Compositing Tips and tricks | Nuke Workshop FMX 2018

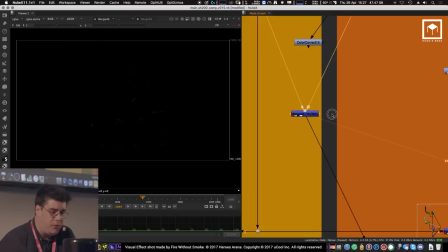1237s
So for example, in here, I have the diffuse, and what I need to do for this to work is to basically multiply my scratches through the diffuse,
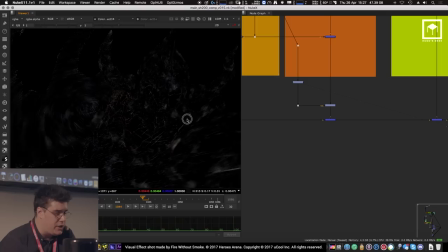1245s
and the same goes to multiplying the scratches that I have through the actual lighting pass.
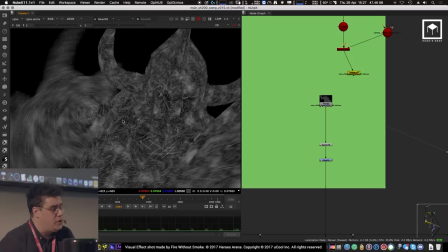1251s
That is the only way for you to actually have all the scratches to actually use the lighting,
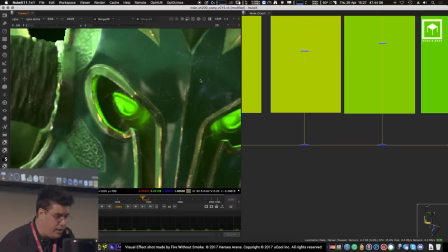1257s
because if when it comes from the Nuke script, of course, you don't see the lighting direction. And that, of course, gives you something like this.
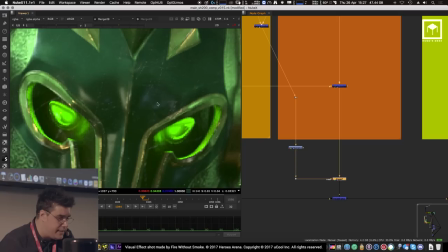1264s
If I look at it really closely, it gives you these kind of little really nice details.
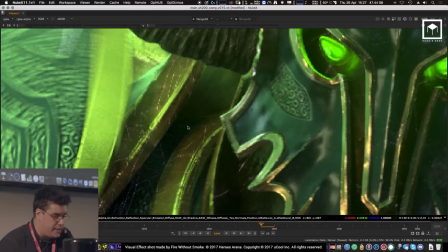1270s
If I switch this off, you can kind of see some scratches all over the place, the armor. We can kind of see some bumpiness happening on the armor here.
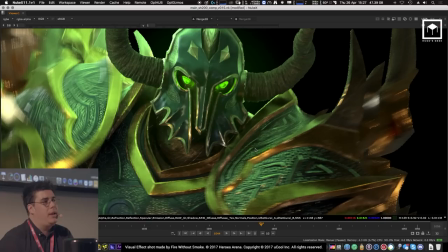1277s
You can kind of see some things here. And it's all lit up and completely integrated because it's multiplied by its light.
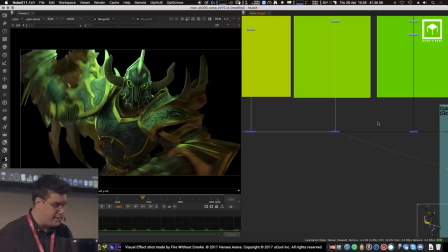1283s
That's why it's done that way. That's how we did that shot. And as of course, like I usually do, I then ended up
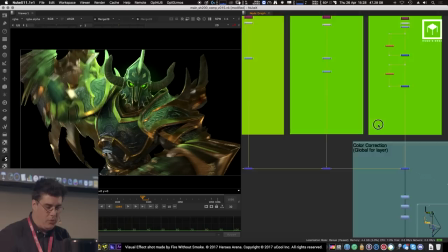1291s
plussing all the passes together to get the best result possible out of my AUVs by doing certain special,
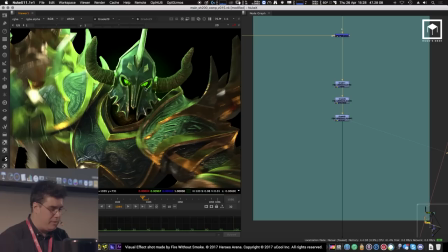1299s
basically doing certain little small color corrections here, some glows there, and of course some global color corrections to the whole thing, just to making it a bit more punchy.
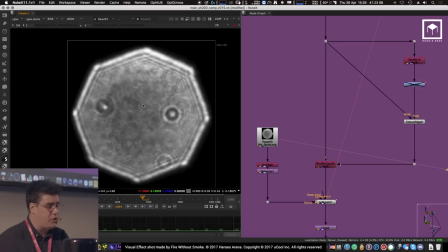1308s
And then after that, we also did the depth of field.
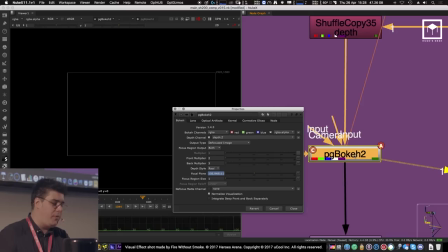1311s
The depth of field was used with the real bokeh texture, and I used a plugin called the PG Bokeh.
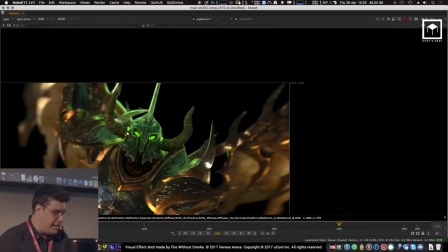1317s
The PG Bokeh is one of my favorite plugins for depth of field. Depth of field, usually I've done that on the talk last year as well.
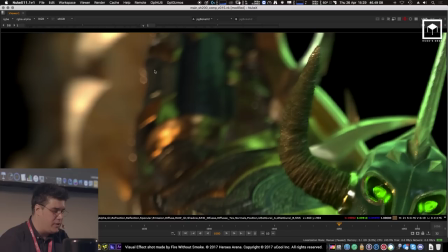1325s
I like the way the PG Bokeh works because it gives you the most photoreal type of depth of field.
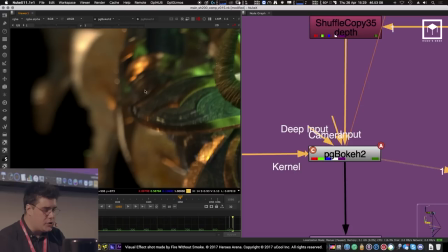1330s
First of all, because you can get really these really nice bokehs happening, but it also can mimic a real camera,
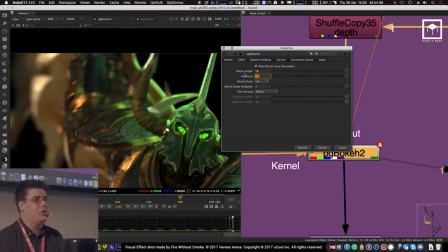1336s
because if you open this up, you can kind of see that it actually has a lens and an aperture. In this situation, on Maya, I had a 16 millimeter lens, which is what I have here. And in Maya, I had, on the depth of field, I kind of, from an artistic point of view,
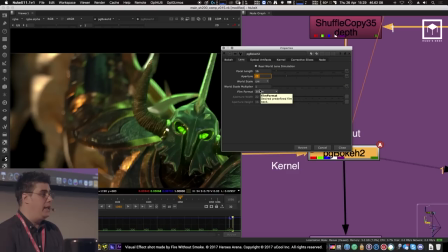1352s
I put an f-stop of 1.2, which gave me a really nice defocus happening.
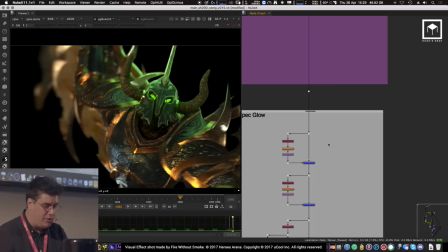1358s
Of course, it's a bit exaggerated, but the whole trailer is highly stylized, so don't take it against me.
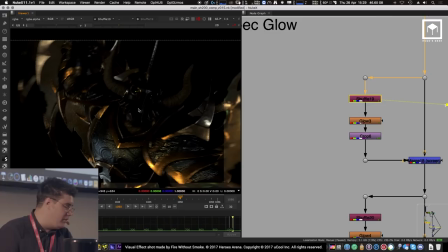1364s
Then we have some special glows here where we basically pull up the speculars and the reflections of the scene.
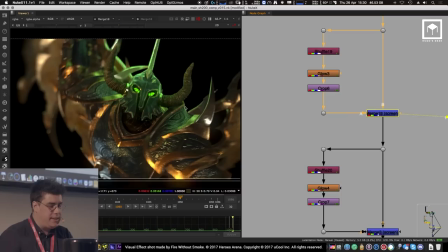1371s
I glow them a little bit, and then I merge them on top. And that basically gives me this kind of effect.
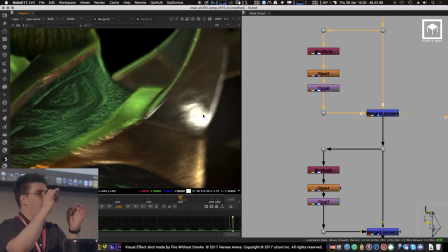1378s
It gives me this kind of glint of light hitting the metal when you get, it's almost like when you get this kind of sun speck across a car or across the chrome of a car.
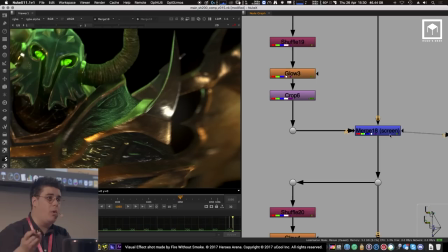1388s
It's kind of that kind of situation where we basically pick up the reflection pass, glow it, and merge it as a screen. Doing a screen operation because I don't want to plus it up. I don't want it to overexpose.
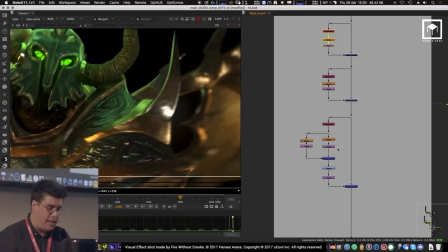1399s
I did the same as well with the specular pass, glow it, and then merge it on top. And I do that 3 times, actually, to have different levels of glow. Ones which are bigger, wider glows, and other ones that are just pings of glow.
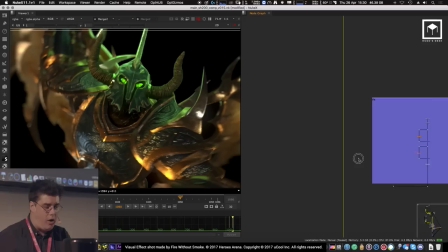1412s
Basically then, of course, the background comes along. The background has already been pre-comped with the depth of field.
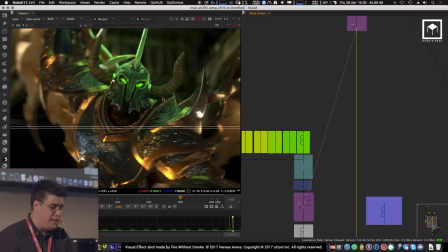1418s
So if I go all the way up here, there's the PG bokeh. The two PG bokehs, by the way, they are linked by an expression.
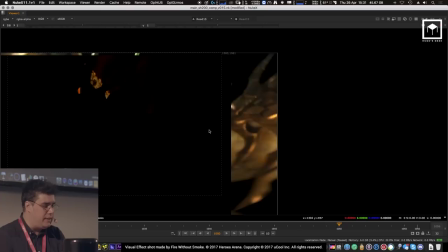1424s
So that means that they are running the same f-stop and the same lens and the same defocusing. So if I decide to animate one, the other one works as well.
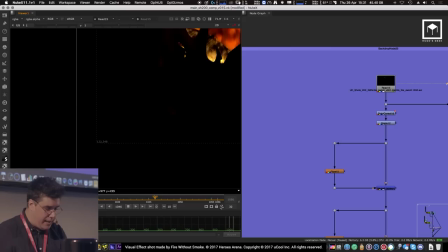1431s
Then other things that I have here is these are the we got from Houdini. This was the raw fire that we got. Back then, the client wanted in fire, but then we changed it to green. So as usually, last minute changes, really. And so we did that.
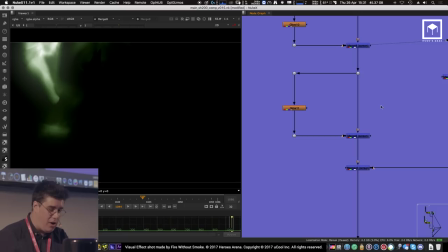1447s
We color corrected to green because it's more magical that way. You know, that was the feedback that we got.
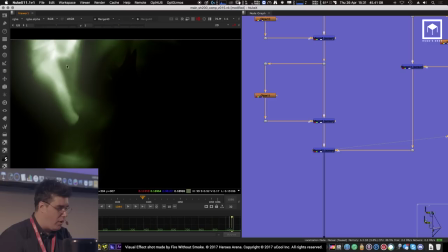1452s
It needs to look more magical. And so we made it more magical by using that pass and, of course, doing a bunch of glows to it as well to make it a bit more
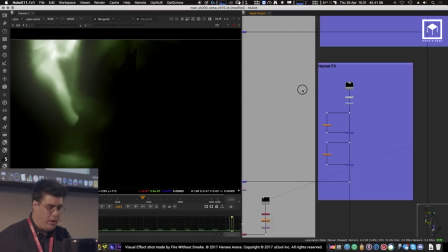1462s
diffused and scattered.
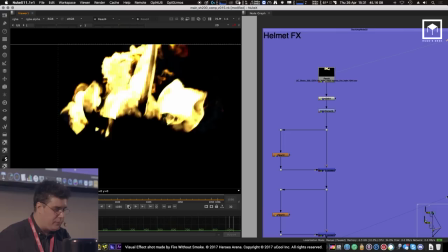1464s
And then, basically, we also had a bunch of particles coming out of his head as well because his helmet was supposed to be on fire.
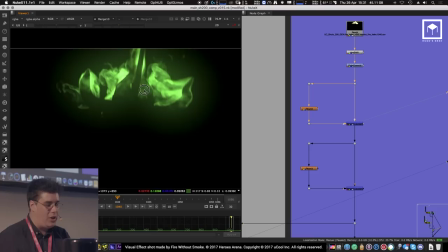1473s
But, of course, that also changed to green, because again, green is more magical.
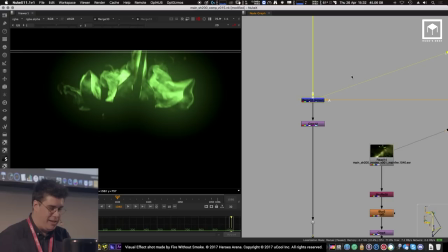1478s
And so then we got a bit of glow into it, we got another bit of glow to it, because glow is always, it always works.